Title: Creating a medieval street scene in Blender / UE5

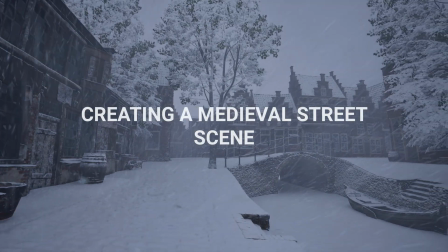In this tutorial I will show you how I created this medieval street scene in Blender.
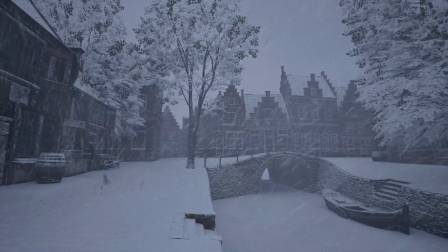And I'll also show you how I exported this to the Unreal Engine 5 game engine.
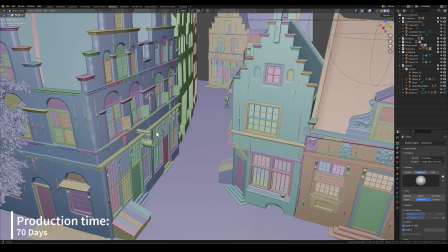So the total production time was around 70 days.
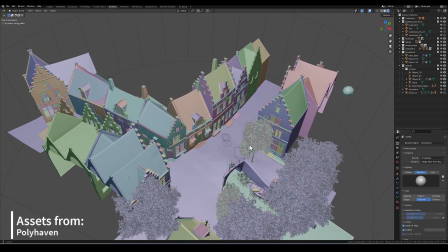And this included working on all the buildings, working on the street environment, adding the props in the scene.
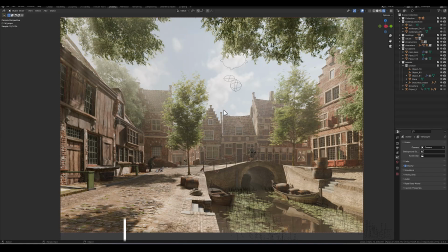And after all that work I did some real-time editing in the viewport
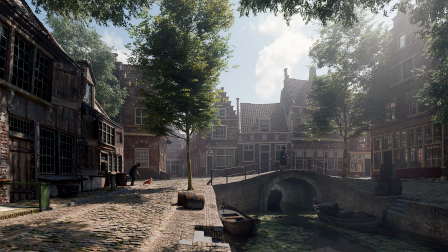and with some compositing I was able to tweak the colors so I had this pretty image.
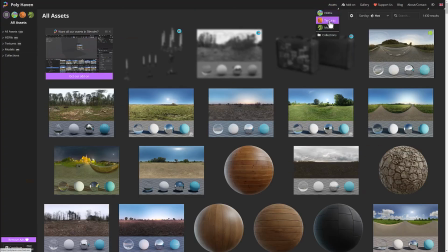So all assets came from Polyhaven. This is a free platform for models, textures and skies.
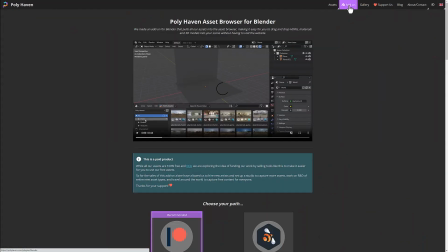You don't need any registration, just click on your asset and you can download it.
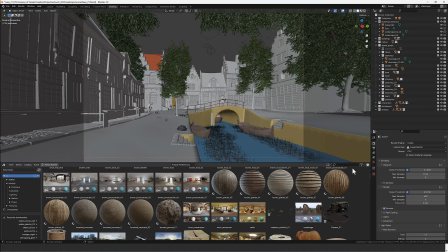We also offer a plugin that you can download and install in Blender and you have all the assets in your viewport so you
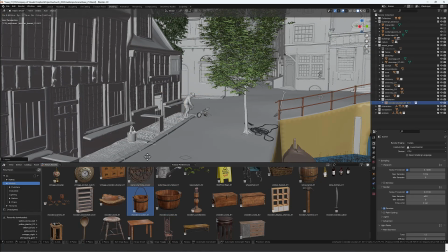click on the asset you want you drag this in your scene and you put it somewhere where you want it and it's done so you all have the note setup
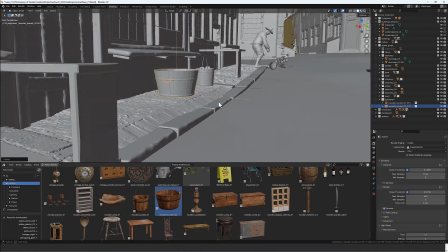and textures applied so that's really easy to go so this video has five parts so let's jump to part number one and that is doing your research very important so the
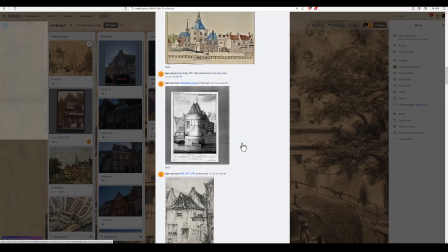first thing i did was creating a trello page I collected some sketches,
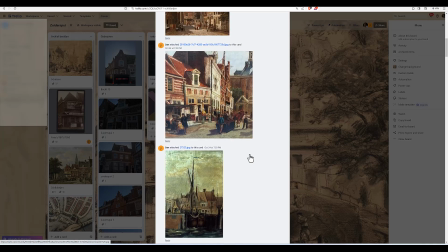old photographs, also some paintings and old maps and I added all of this content on the Trello page. It's very easy for me to find references when I needed it. So part number two is making a scene block out.
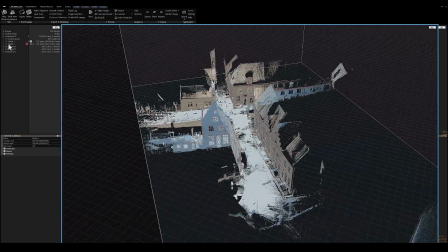So when I did the research,
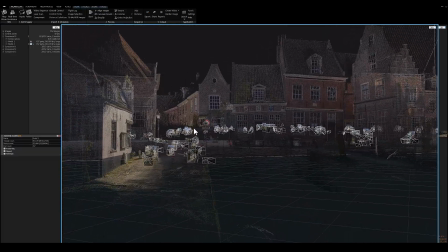I made a bunch of photos from the scene and I imported this in RealityCapture. and reality capture made this
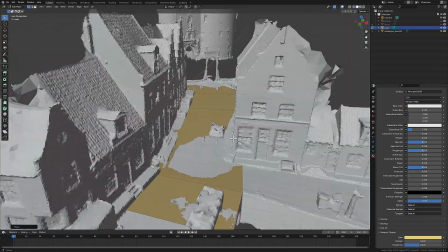3d reconstruction of the scene that allows me to make this block out so
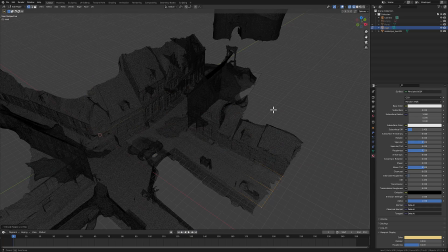i imported a plane and started to extrude this and aligning this plane to the
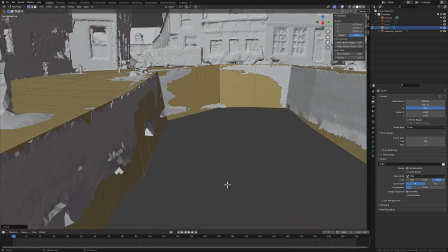3d scan it's a little bit time consuming to get this right but the result is so great that you have a one-on-one copy of the real
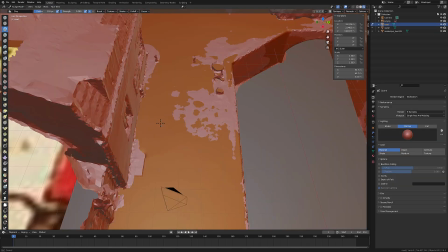thing so that is pretty great so when finished with the block out i started to scope the terrain very important when you want to have
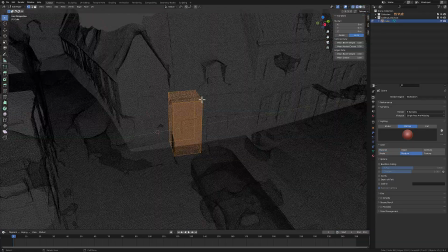a natural look that doesn't look so straight next part was blocking out
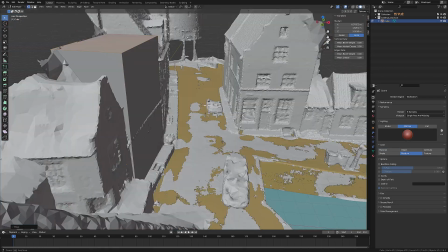all the buildings there was a total of 11 buildings so
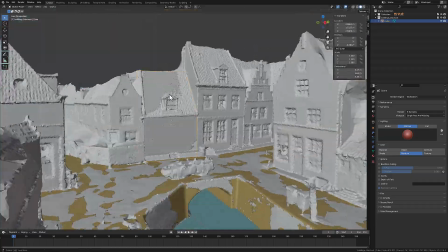having a good block out saves you a lot of time because you know
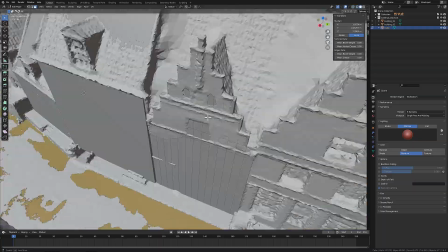a little bit what part you want to make and what part you want to skip for
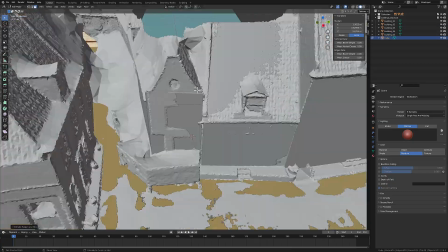example the building i'm creating right here only needs a front design and this building on the side has a front and a left side so i'm
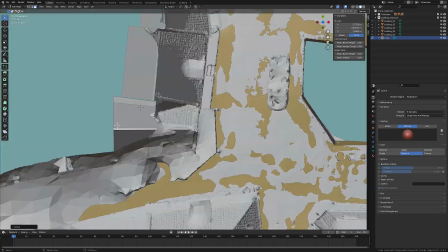spending some time on the details that i want to create in the final version of the scene so when everything is done i just depict a color
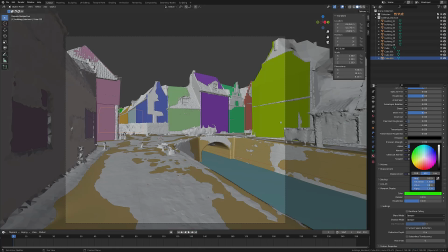in the scene so that works for picking a composition and after
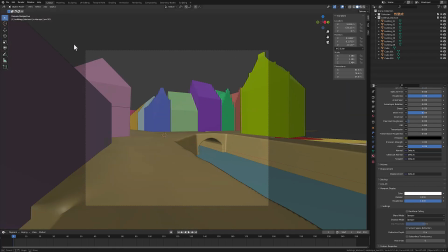removing the photo scan you can see that all buildings are in the scene and
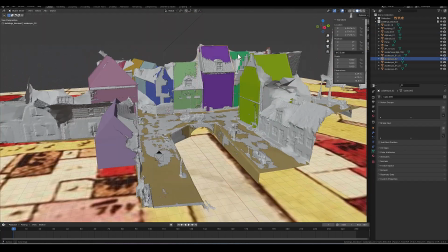they represent a real building in the photo scan so then I grab the
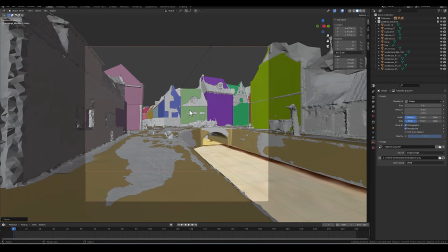camera and picking a nice composition and then we arrive on part number three
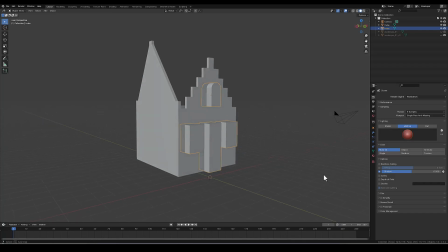and that is constructing the buildings so I start with a simple cube
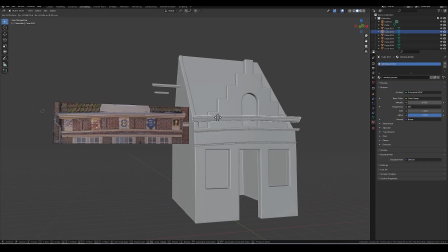and I deform it cutting some holes making the ornaments on it using
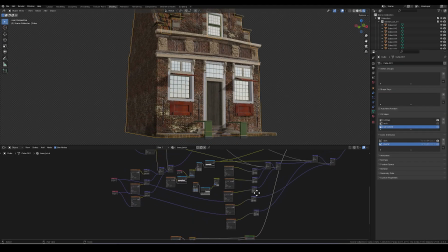some reference files and then doing the shader starting sometimes very simple
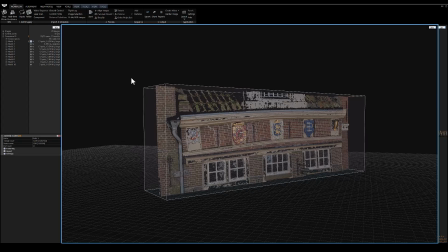but then I started to make it more and more complex for this building I photo scan
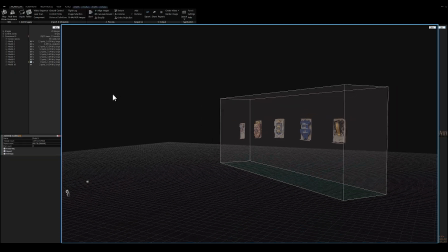some ornaments that give some realistic touch in final result and
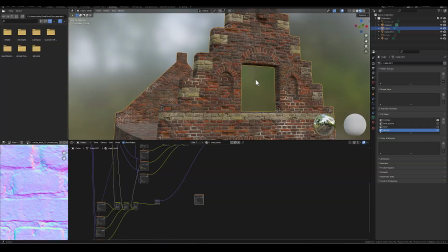I jump to other buildings this was the main buildings on the corner and the
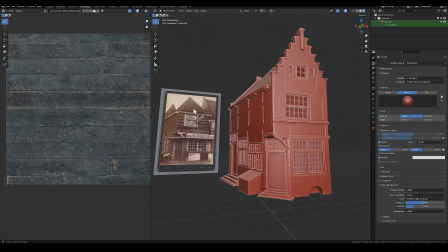shader looks simple but everything in this setup is displaced so I
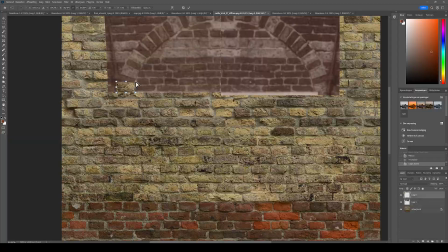will show you how that works in this part I had a photo with a bow and